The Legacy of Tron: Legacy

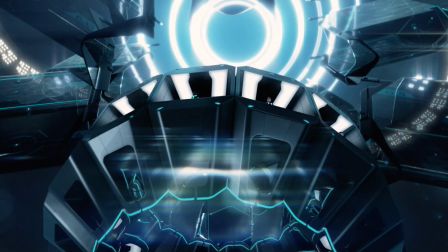[4:07]
This was the promise of 3D as a medium. As a flashy gimmick, 3D frequently falls flat.
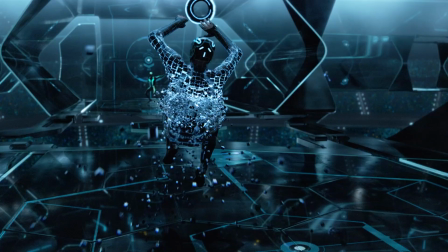[4:13]
But Legacy's 3D choices aren't just make things pop out at screen.
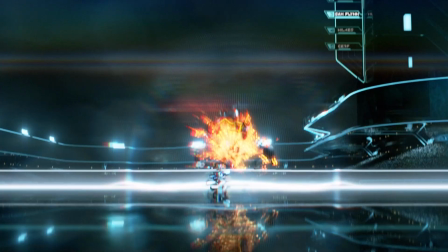[4:17]
Instead, the choices are answering narrative challenges like how do we isolate action in the frame or how do we utilize foreground obstruction,
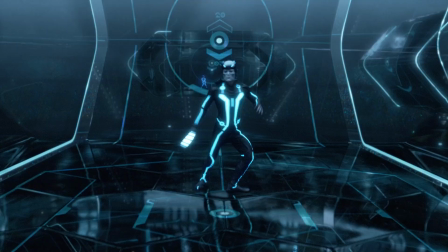[4:24]
parallel and parallax motion, and rack focuses to show a sense of depth or how can we show the audience that this world has different rules?
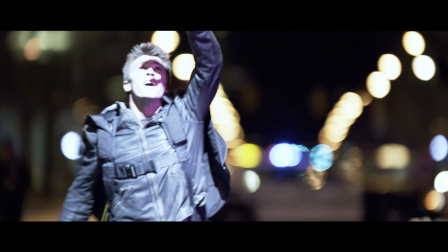[4:32]
For instance, the 3D portion of Tron Legacy doesn't start for almost half an hour.
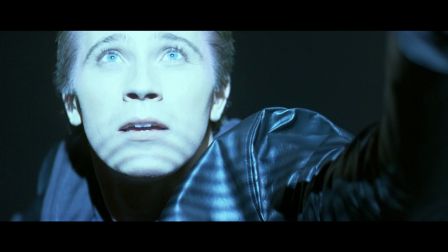[4:38]
The real-world segments are all presented in traditional 2D. It's only when we first get sucked into the world of the grid that we experience 3D space for the first time,
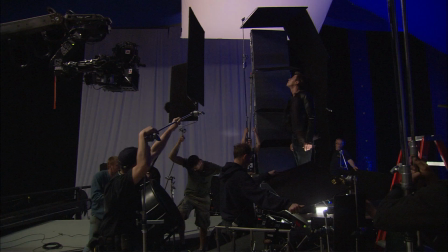[4:46]
and that 2D to 3D transition feels like a wonderfully cheeky Wizard of Oz moment updated for contemporary audiences.
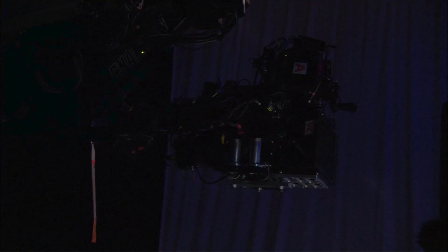[4:52]
That same sense of intentionality extends to all of the technical aspects of the film.
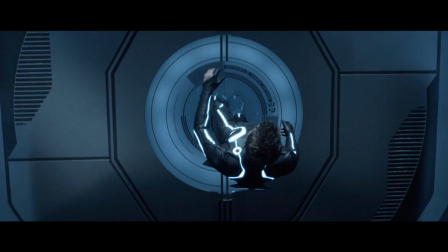[4:57]
Claudio Miranda's cinematography is a masterclass in deliberate,
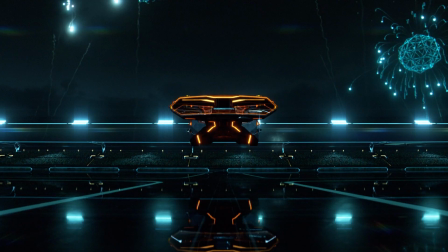[5:01]
impactful centering that makes the film look striking, while also helping the editing to be buttery smooth and feather-light.
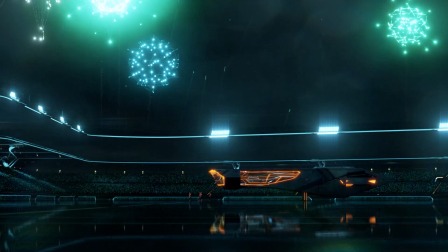[5:07]
His deeply geometric compositions marry seamlessly with director Joseph Kaczynski's sleek, organic vision of the grid.
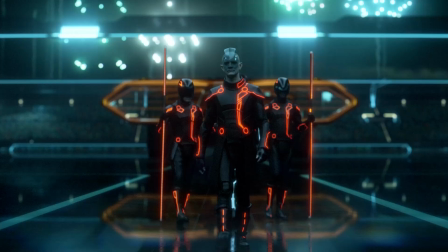[5:14]
Together, they craft a color palette for cyberspace that feels like an evolution of Tron.
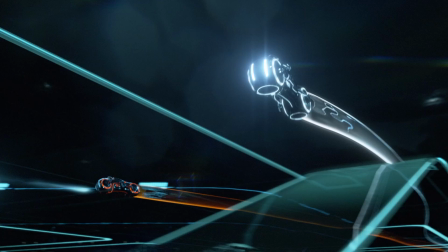[5:18]
Instead of the murky, monotone, gray-blue base, we have a rich, punchy black that is accentuated by glossy glass.
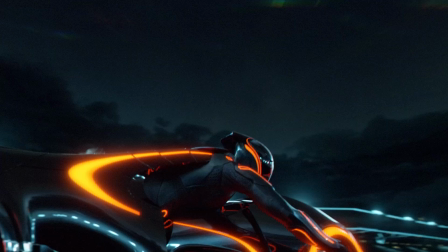[5:25]
This helps pop the accent whites, blues, and oranges to draw the audience's eye.
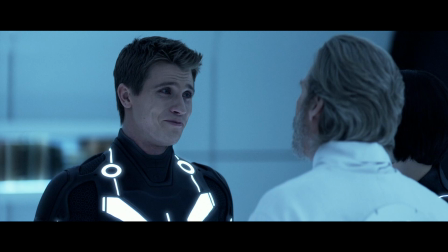[5:30]
On a surface reading, the cool steely color palette may read as reminiscent of the lethargically color-graded Marvel cinematography goop that would follow in the next decade,
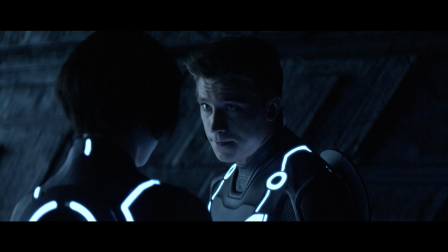[5:39]
but there's such a deliberate, even hand to the look of the film that makes it stand apart from the other gray blockbusters of the 2010s.
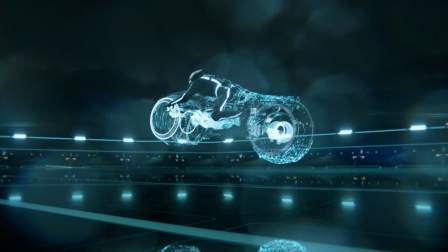[5:47]
Miranda also has a real sense of what makes slow motion and speed ramping powerful in modern action movies. it's kinetic seasoning,
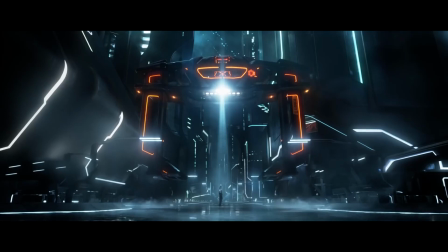[5:54]
designed to show us all of the minute details of impossibly cool moments. In that way, Miranda's work is more like The Matrix than, say, 300.
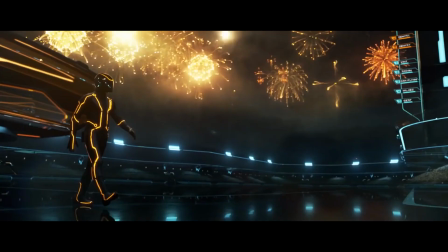[6:02]
He also composes and recomposes his shots seamlessly for both IMAX and Cinemascope.
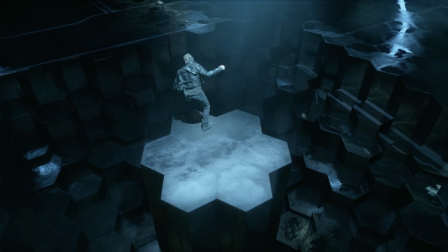[6:08]
The shots that work in IMAX work just as well on the standard presentation, because he's not preferring one composition over the other.
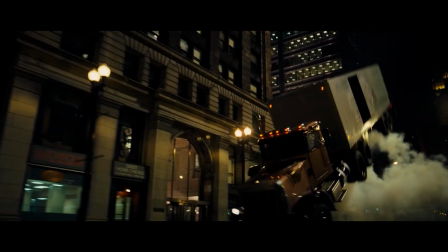[6:15]
This kind of intentionality was always present in the film-shot IMAX movies, when directors had to go out of their way to shoot on IMAX cameras.
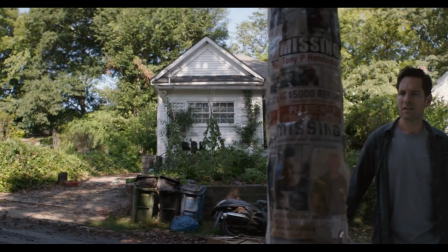[6:22]
But now that the format has become more of an expectation for big blockbusters, that deliberate hand has gone away.
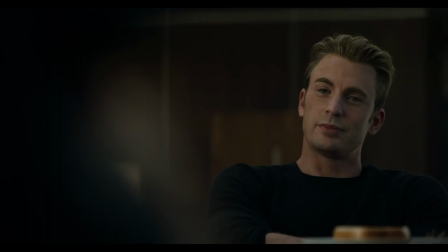[6:29]
And it's led to some really sloppy shots in the dialogue scenes of $200 million franchise caps.
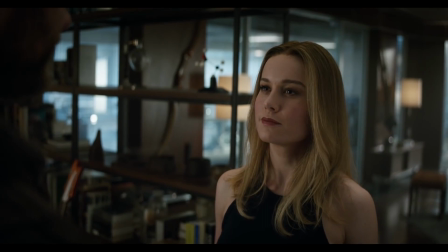[6:35]
Endless headroom. Cavernous headroom. Headroom for days. That sort of shrug-and-forget-about-it laziness simply does not exist in Tron Legacy.
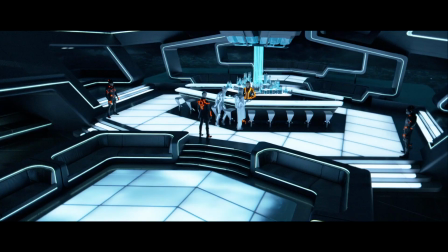[6:44]
You can see it in every detail in the film, from beautiful sets that emphasize built environments and tangible spaces,
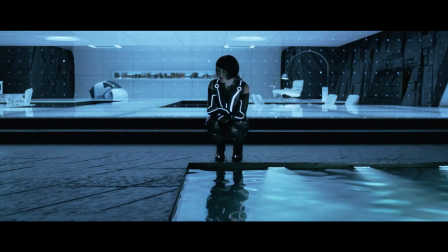[6:50]
even when the setting could have easily excused the entire film being shot on a green screen,
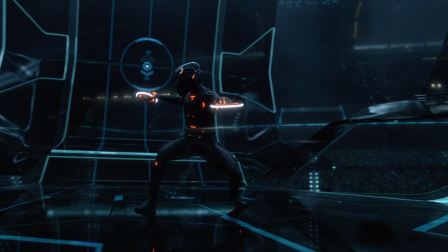[6:55]
to the costumes and production design that still resonate in industrial and product design to this day.
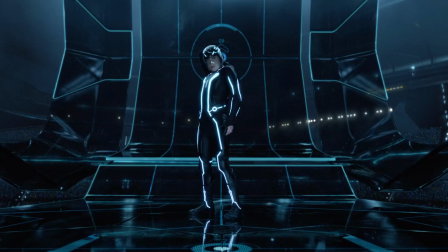[7:00]
Do you have a gaming mouse or a PC that was built in the last 10 years? Look down at it. See those curvy organic LEDs forming endlessly customizable lines of light?
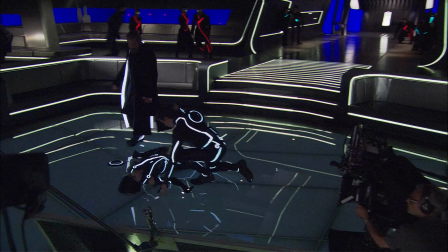[7:09]
Thank Tron Legacy. The costumes, designed by Michael Wilkinson and Christine Clark,
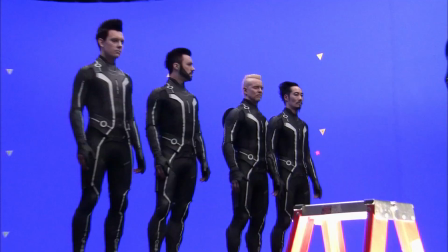[7:14]
Ditch the dorky silk pajamas look of the 1982 original in favor of glorified Matrix-inspired fetish wear that glows under its own power.
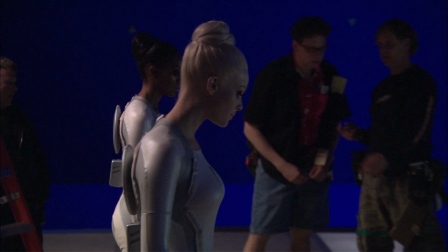[7:23]
It still baffles me that Wilkinson and Clark weren't nominated for an Oscar.
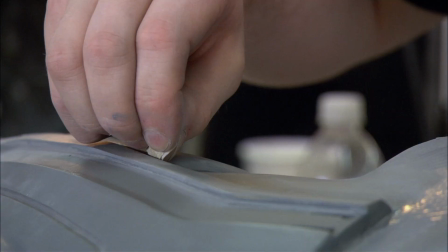[7:27]
There's genuine innovation going on here and what won instead was... let me check here...
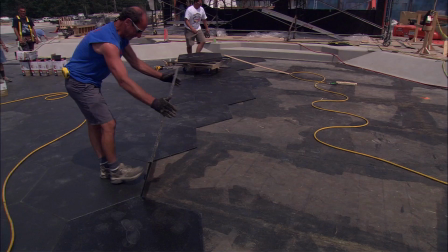[7:37]
No thank you. To clean that out of our eyeballs let's look at what happens when an architect gets to tell production designers what to do.
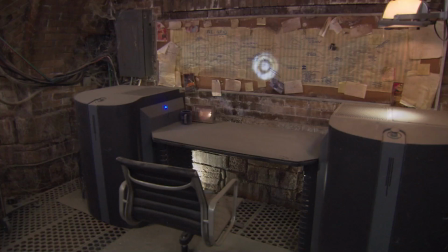[7:44]
There's a beautiful tangibility to the designed world of Tron Legacy.
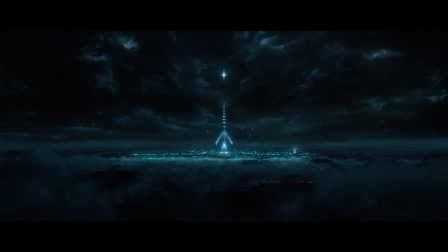[7:48]
While a lot of Tron's sets and environments felt disconnected, Legacy feels like a knowable world with defined limits.
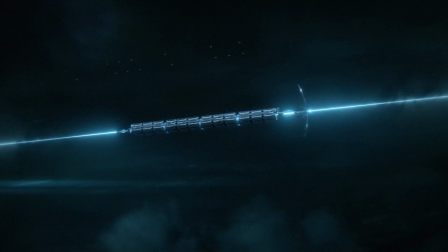[7:56]
It all has this unified look of an environment or city created by the imagination of one person,
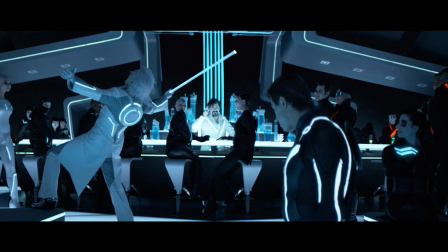[8:01]
and that shining utopian vision helps sell Clue's dystopian rule.
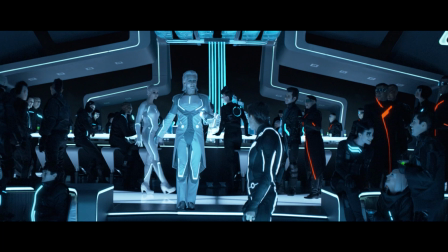[8:06]
Actual built environments and real physical sets and props let the actors and audience make an emotional connection to the world,
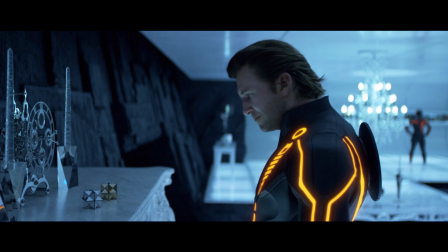[8:12]
And it also allows for beautiful clashes of man-made design and machine language.
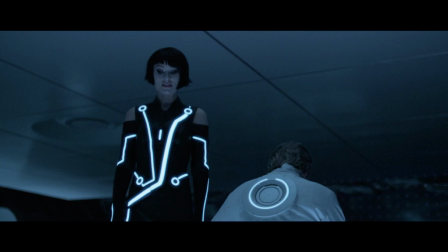[8:16]
Kevin Flynn's mid-century modern mountain fortress is a testament to smart set-building and clever reactive
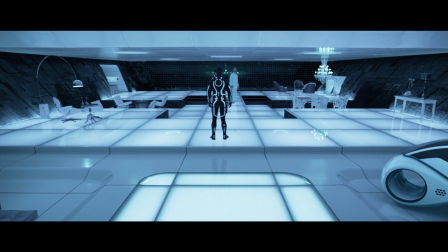[8:22]
lighting that helps to punctuate some of the more emotional moments of the film with its timeless strangeness.
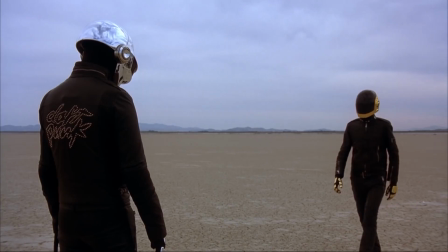[8:28]
Adding to that sense of timelessness is the score, which was composed by a couple of French robots.
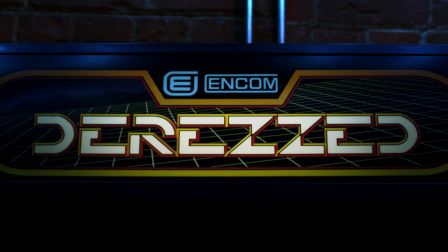[8:33]
Don't really need to say much more about that. Moving on.
Change the scheme, alter the move. Electrify the boys and girls if you'd be so kind.
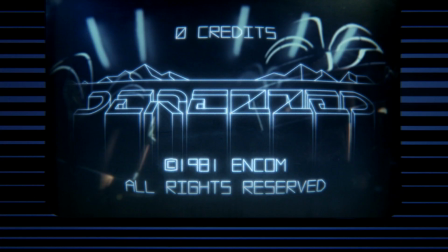[8:42]
Okay, fine. The score is perfect. Daft Punk were incredible.
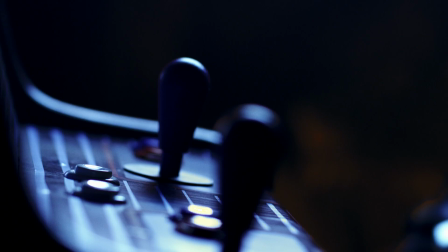[8:46]
It's the quintessential pairing of musicians and source material, and they work in absolute harmony with the tone of the film,
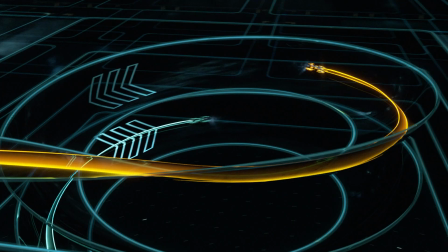[8:53]
delivering on the enormous emotional beats, ratcheting those operatic feelings up to infinity.
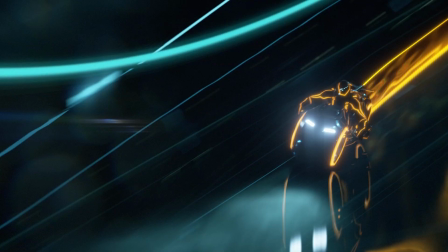[8:59]
You can feel your chest leaping with every digital drum pulse on the gaming grid.
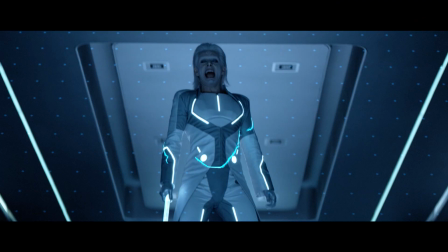[9:03]
You feel the tenderness and pain of a father and son trying to reconnect on a solar sailor and you rock out in your seat to D-Rezed,
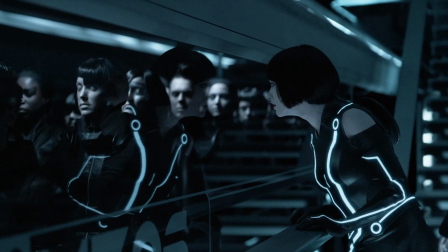[9:11]
the perfect song for a fight scene. The secret weapon of Tron Legacy wasn't thinking that Daft Punk would deliver a Daft Punk album for a film score.
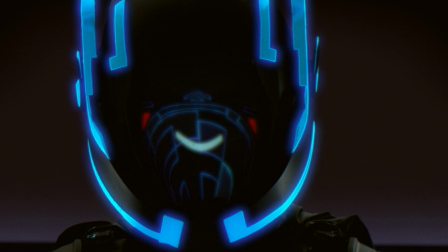[9:18]
It was Kaczynski understanding how Daft Punk functioned as a musical entity. They were chameleons, samplers, remixers.
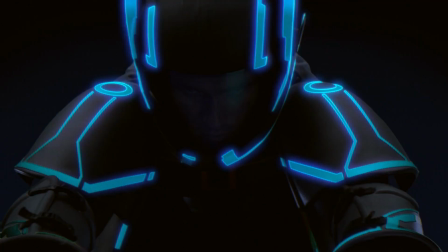[9:25]
They were the ultimate postmodern band that never shied away from referencing, naming, and and frequently sampling from their influences.
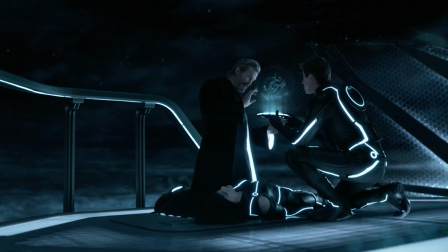[9:33]
So instead of a chirpy techno album, we got the Urr score,
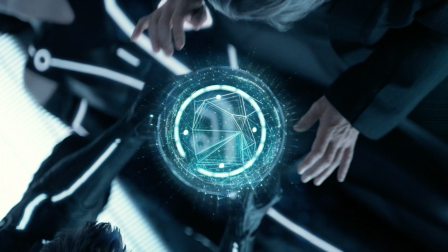[9:37]
a soundtrack that pulls from such a vast array of influences that it sounds like nobody and everybody simultaneously.
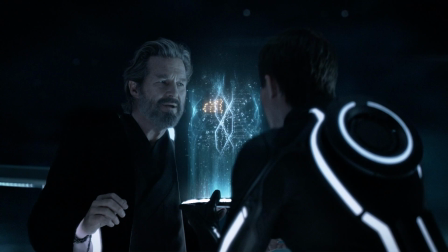[9:43]
It's a score that feels like it was delivered on stone tablets from on high to make mundane life sound so, so cool.
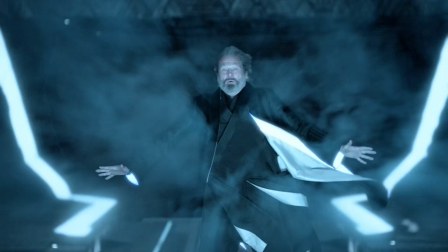[9:49]
Like nothing you've ever heard before, but also like it's always existed.
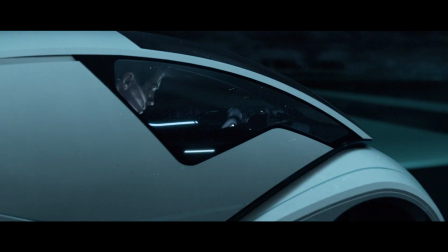[9:53]
The reaction to the score at the time was shockingly mixed and seemed to presuppose that we were all expecting an album's worth of fresh Daft Punk songs.
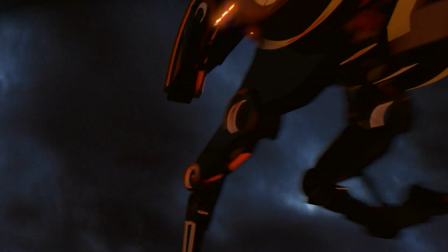[10:00]
Also, if you go looking for reviews from 2010, prepare to grind your teeth a little bit if you read Pitchfork's take, but that was always sort of the point of Pitchfork, no.
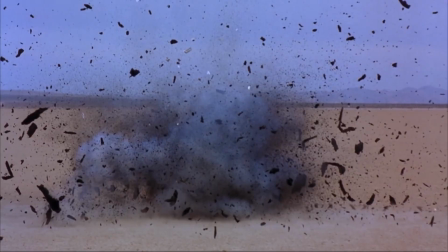[10:10]
RIP and peace, Daft Punk. I hope your robot forms get unexploded someday. And who was the ringleader of all this groundbreaking beauty?
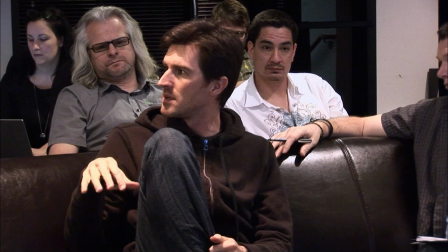[10:17]
Instead of a seasoned Hollywood veteran, Disney gave the keys to their very expensive kingdom to a former architect from Iowa who had only ever directed commercials.
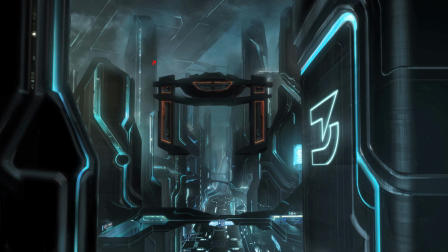[10:27]
Sometimes a gamble like that pays off and thanks to it we now have one of the most confident and visually inventive action directors of our time.
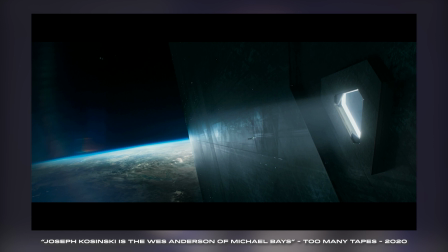[10:35]
I've said it before in my previous video essay on Kaczynski, link up there by the way,
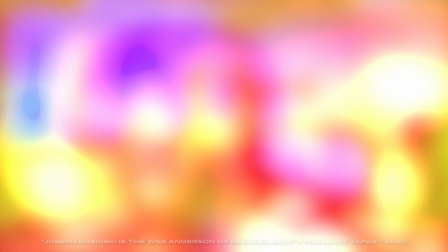[10:40]
but there's an effortless elegance to a Joseph Kaczynski film that is perfect for this take on the Tron universe.
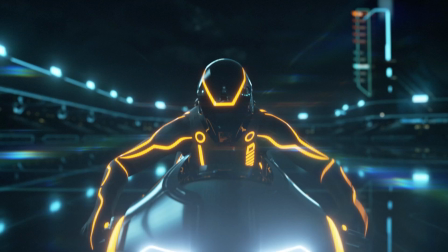[10:45]
There's a real single-minded complete vision here. Calling Kaczynski visionary isn't just marketing speak, it's apparent even in this his first feature-length film.
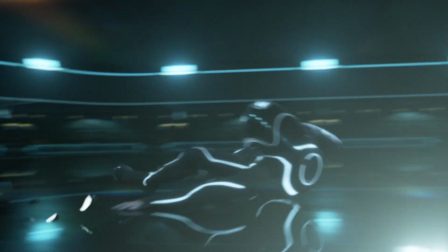[10:54]
Tron Legacy is bravura guardrails off filmmaking,
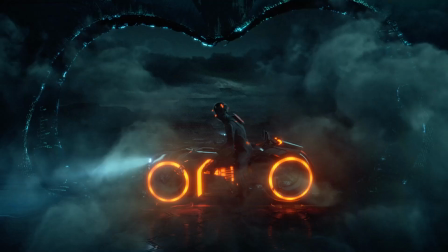[10:57]
a debut so confident in its voice and so measured in its craft that it cuts through the noise like a knife clinking against a crystal goblet at a fancy dinner party.
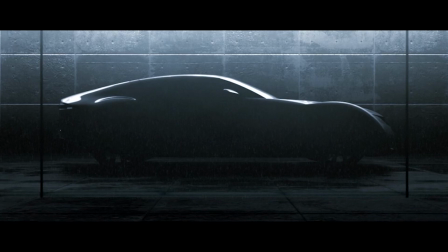[11:07]
Kaczynski is part of that now-dead pipeline of commercial and music video directors let loose upon the Hollywood toy box with reckless abandon.
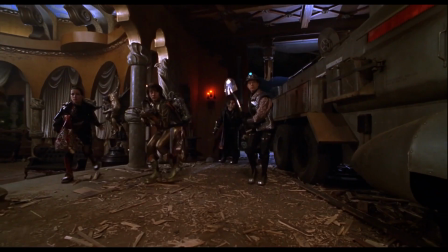[11:14]
A lot of these greenhorn directors either flamed out immediately. For instance,
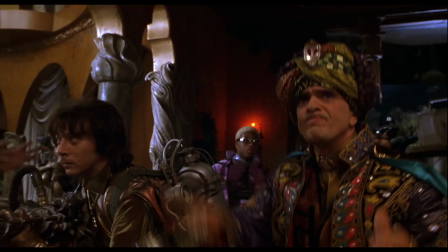[11:18]
Kinka Usher's one and done sort of triumph mystery men went down so legendarily badly that
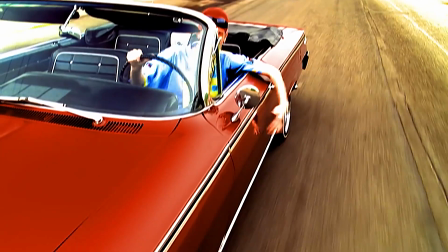[11:24]
people are still convinced Tim Burton directed it under a pseudonym or it became easy to rein in hacks.
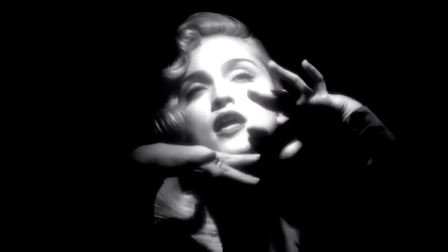[11:29]
Sorry, McG. Occasionally, you'd get someone like Michael Bay, David Fincher, Spike Jones,
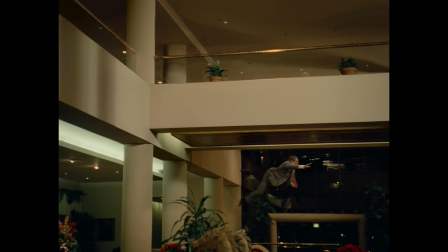[11:34]
who had way too much personality to control but made films that were so undeniably exciting you couldn't help but fund them.
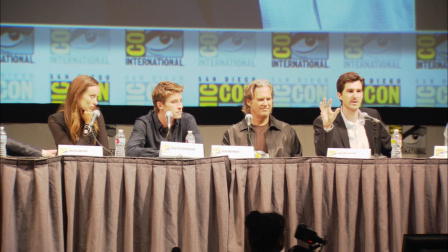[11:40]
But Kaczynski seemingly falls somewhere in the middle.
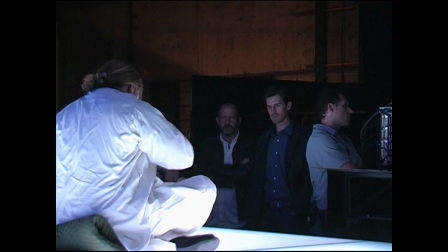[11:43]
He belongs with the latter group, but there's this consummate professionality, conviction, and stoicism to him that makes it easy to believe he knows what he's doing.
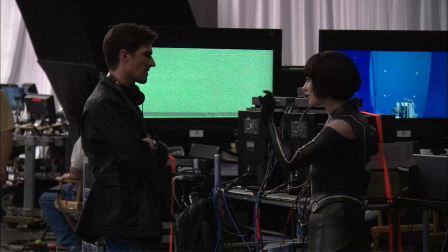[11:52]
He's a steady hand, trustworthy, the kind of director who seems like he'll take your studio's money out for a nice evening and have it home by 10pm sharp.
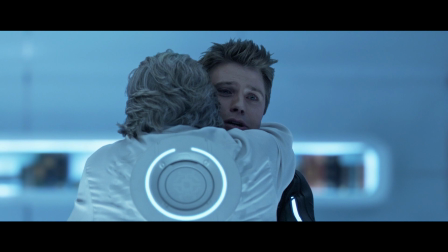[12:01]
Tron Legacy is such a delicate high-wire act of tone balancing, swinging effortlessly between operatic hyper-emotion and ballaic mathematically
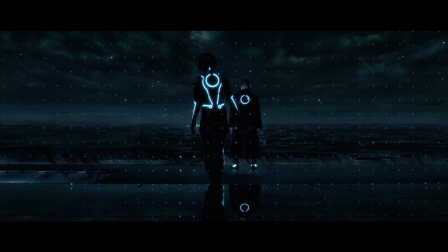[12:08]
choreographed action to moments of quiet contemplative character work and serene wonder.
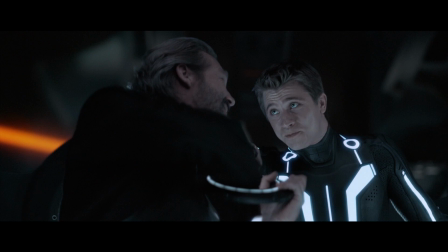[12:14]
Critics either missed it or ignored it, but the film somehow manages to tell a deeply human story somewhere within its slinky,
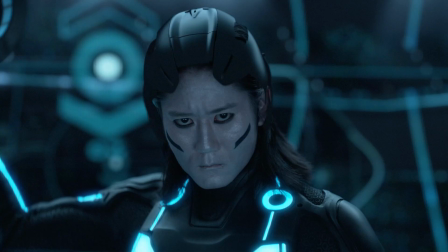[12:20]
icy, mirror-polished high-definition ones and zeros.